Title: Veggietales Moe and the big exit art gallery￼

Hi, I'm Chuck Vollmer. I'm the art director. And I'm Joe Spadifer, the other concept artist here at Big Idea. We're going to be looking at artwork that we put together for Moe and the Big Exit.
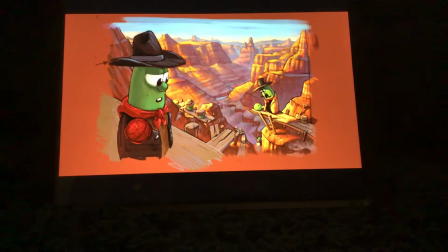[0:12]
This first piece we're looking at here was put together in the early stages when we first got the script.
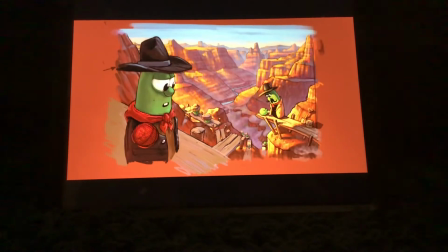[0:19]
We would sit down and read the script and discuss the different locations with the director and writers and try to figure out what we wanted the show to look like. So we basically just sit down and we have some fun and we do different kinds of drawings and paintings
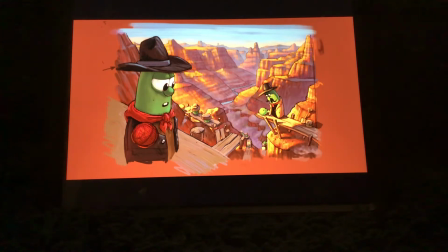[0:36]
that we feel best show what this show could possibly look like. In this particular painting, we were trying to convey the gag that the Peas and the other characters in the film are actually making the Grand Canyon.
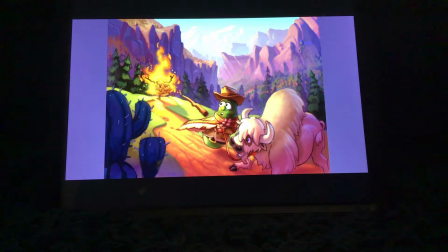[0:55]
This was one of the probably most interesting images that was talked about in the script. Of course, everybody who knows the Exodus story knows about the burning bush, and we had a real fun time designing, and this was the first idea that we come up with for what the burning bush would be,
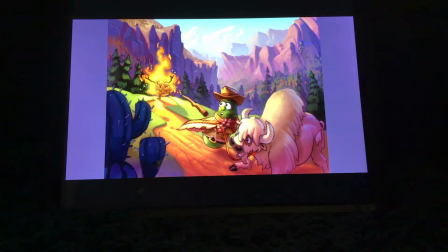[1:15]
which was a burning tumbleweed. The final design looks similar, but it was refined a lot more by our buddies Rob and Tom. And this was also the first attempt at drawing what the buffalo was going to look like. And some of the ideas really did stay from the beginning.
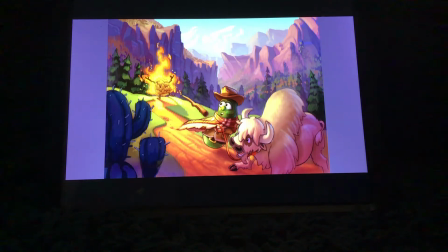[1:34]
I mean, the costumes of Larry has influenced the final design of the costume.
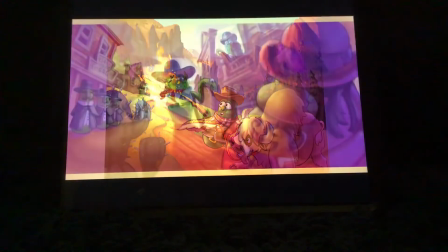[1:41]
The color palette is similar. So obviously this is a Western.
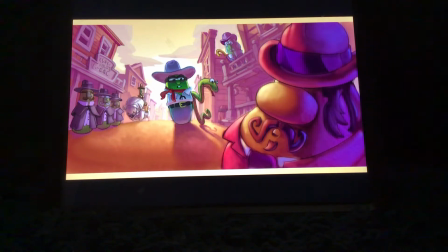[1:46]
And in the beginning, when we really didn't know exactly what we were going to do with it, we just thought of a lot of iconic Western images. And of course, the showdown in the middle of a street seemed like a fun thing to do. And I did it with this
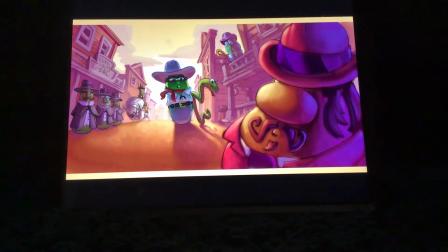[2:03]
scene's supposed to be like when Moe is using the staff that turns into a snake to go after Wyatt. And so for us, it was just an opportunity to explore what we knew about the West and iconic images about the West.
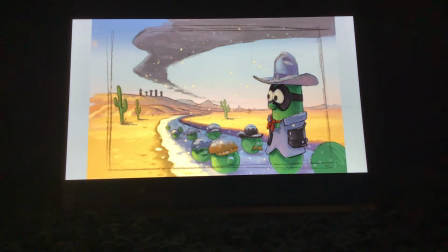[2:19]
This image was done to try to figure out how we were going to get the parting of the Red Sea image in the show. And how do you do that when you're out west in the desert?
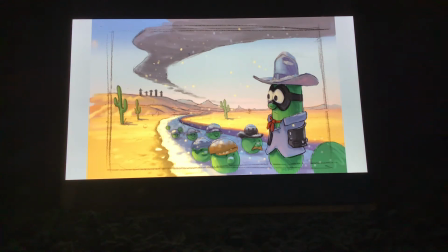[2:34]
So the idea was brought up of having them cross the Death Valley, and the idea that you have this hot, blazing desert, and how do you get across this desert?
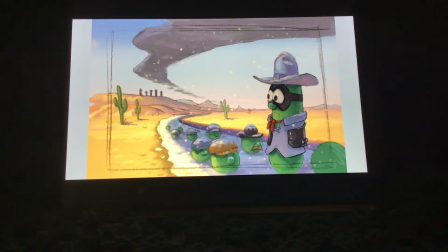[2:49]
And so we came up with the idea that the cloud would come and it would snow and give them basically a path of snow to cross the hot, searing valley. And as the bad guys chase after them, the cloud would
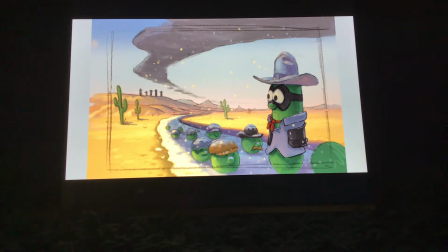[3:08]
disappear and the snow would melt and they would be stuck out in the middle of this hot desert.
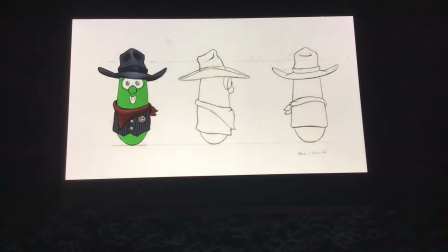[3:12]
These are the model sheets for Moe. And the first one is of Moe as the deputy that we see him start the show out as. And he's a little darker outfit, kind of the classic cowboy, in a dark hat, kind of mysterious and rough and tumble.
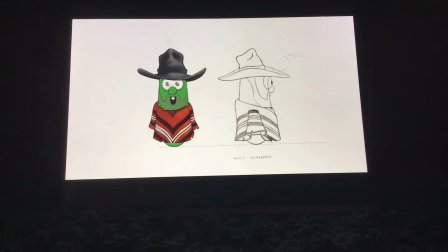[3:32]
And then as he goes into exile, we tried to make him look a little shabbier and not quite so polished and everything.
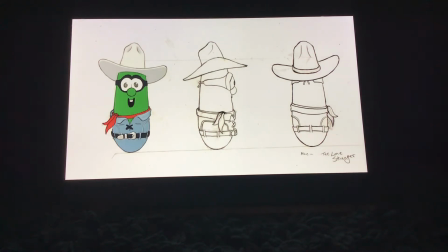[3:43]
The Lone Stranger model sheet as well, we were able to parody him with the Lone Ranger. Once he takes on this costume, we have him put on the mask and the red neckerchief and the big white hat and
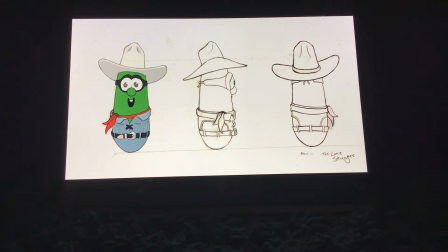[4:03]
really dress him up to feel the part.
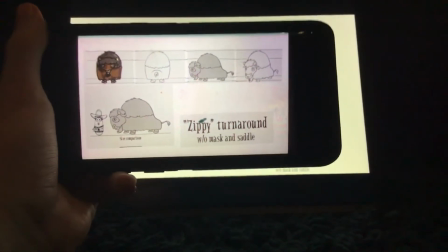[4:06]
Zippy is supposed to be Moe's faithful steed.
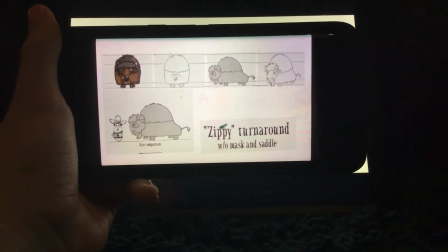[4:11]
Zippy was created by our artists Rob Corley and Tom Bancroft.
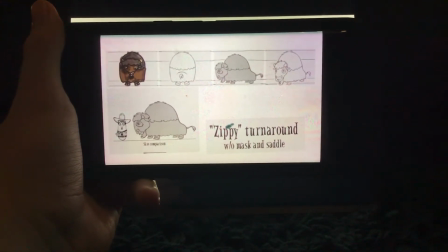[4:18]
It was a bit of a challenge to create
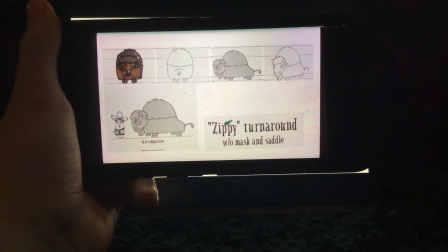[4:21]
a character for the show that actually had limbs and make it fit in the veggie world.
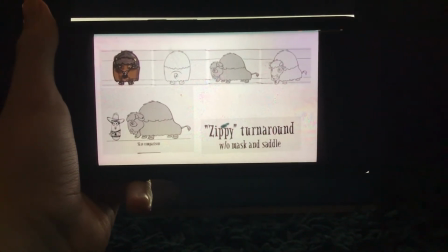[4:28]
We promise you we can draw limbs, though. And this character here proves it.
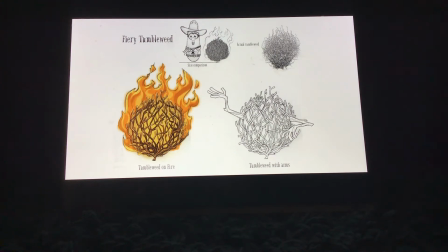[4:34]
Look, he's got arms. A veggie character with arms. Only this was kind of a challenging character because the tumbleweed is representative of God, and we don't normally do that in Veggietales.
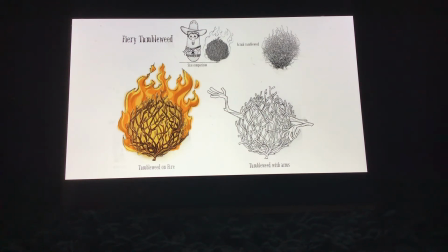[4:48]
This character is primarily talks with voiceover of the narrator and mimes a lot with his hands. which, makes a burning bush a little less scary.
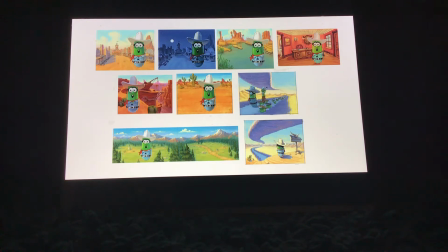[5:02]
The color keys here are done to help us see the show throughout the different stages in color and how the color will affect the mood of certain parts of the film.
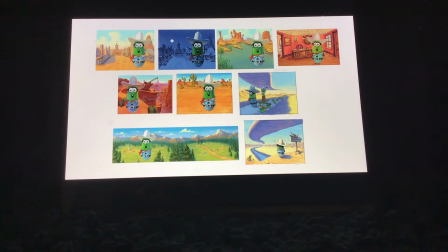[5:17]
Is it a sad part? Is it a happy part of the film? Do we want to keep it light and colorful? If maybe the characters are in a more difficult point in the film and they're maybe sad or
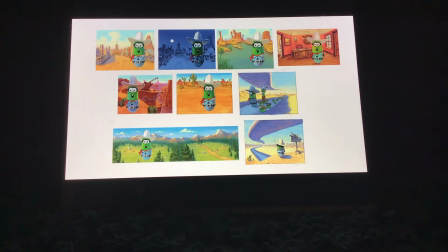[5:32]
frustrated, we might make the colors darker or cooler depending on the mood. It's a nice way to kind of complement the story by making the colors go along with the story.
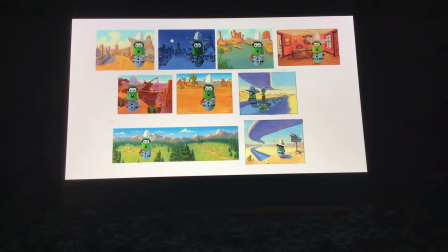[5:48]
So we put this all together just as a kind of a blueprint for the show.
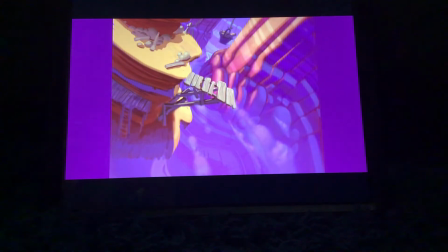[5:55]
Now, once Chuck has done his color keys, I can have the opportunity of taking those color keys and turning them into flats in the background. And one of the ideas for the flats for the background in the show, like I said earlier, was to keep it simpler.
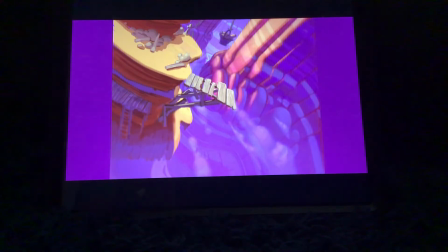[6:10]
We tried for simple, iconic shapes like, some older cartoons that we'd reference. And, what we tried to do is just keep them just almost like poster-like so they read really quick.
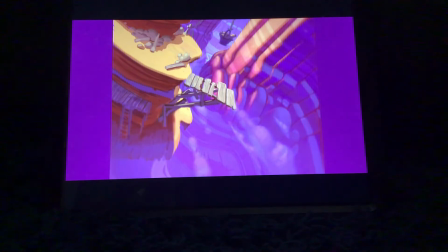[6:22]
We also tried to push the caricature of the landscape a little bit. We tried to make it look a little bit more cartoony than maybe some of our previous shows had. But still, at the same time, we keep some very realistic lighting to these pretty cartoony shapes.
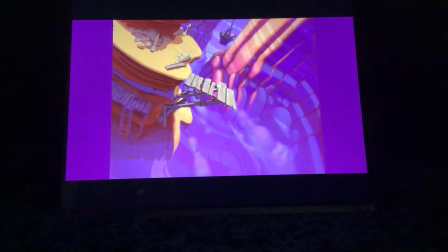[6:42]
So it brings a sense of caricature to the world, but also it feels believable because it's lit like a real landscape would be lit.
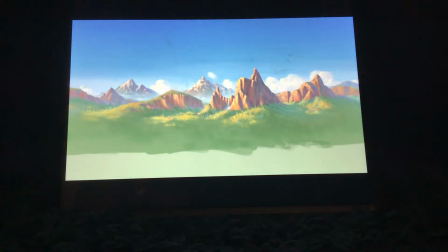[6:50]
This is a landscape that we use to put behind the set. It's kind of like a play where you would go and you have the stage where your characters act, and then you have a backdrop behind it. By doing this, we don't have to build as much in the sets,
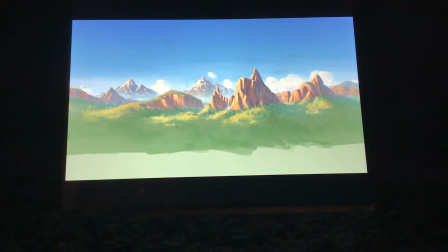[7:07]
and we can spend a little bit more time on the sets and make them look nicer without having to build mountain ranges and forests and everything. We can build a few trees and throw in a few boulders and things like that, and then have this set behind that.
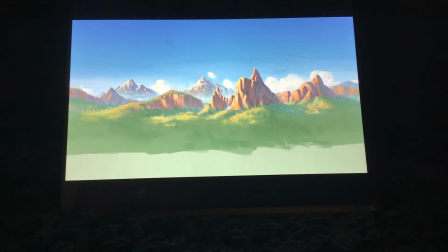[7:24]
And it makes the world feel a lot bigger and a lot more expansive, yet it makes it easier for us to focus in on the details of the set and not have to build quite so much.
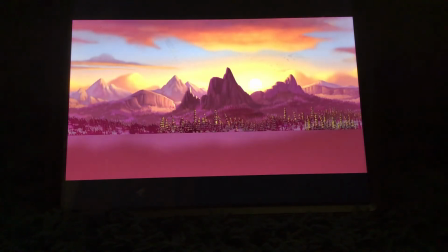[7:44]
The night one, again, because these aren't three-dimensional sets that we can relight, if we have a change of day, time of day, we have to paint a new painting.
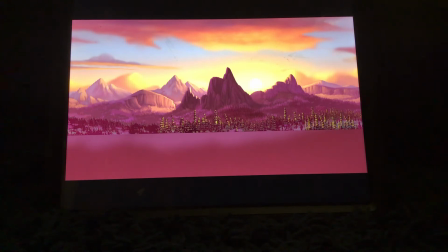[7:58]
And that's the only difference between doing a 2D. We have to pretty much repaint them and do them again. Whereas if you have a set and you go from night to day, it's just a matter of putting in different lights.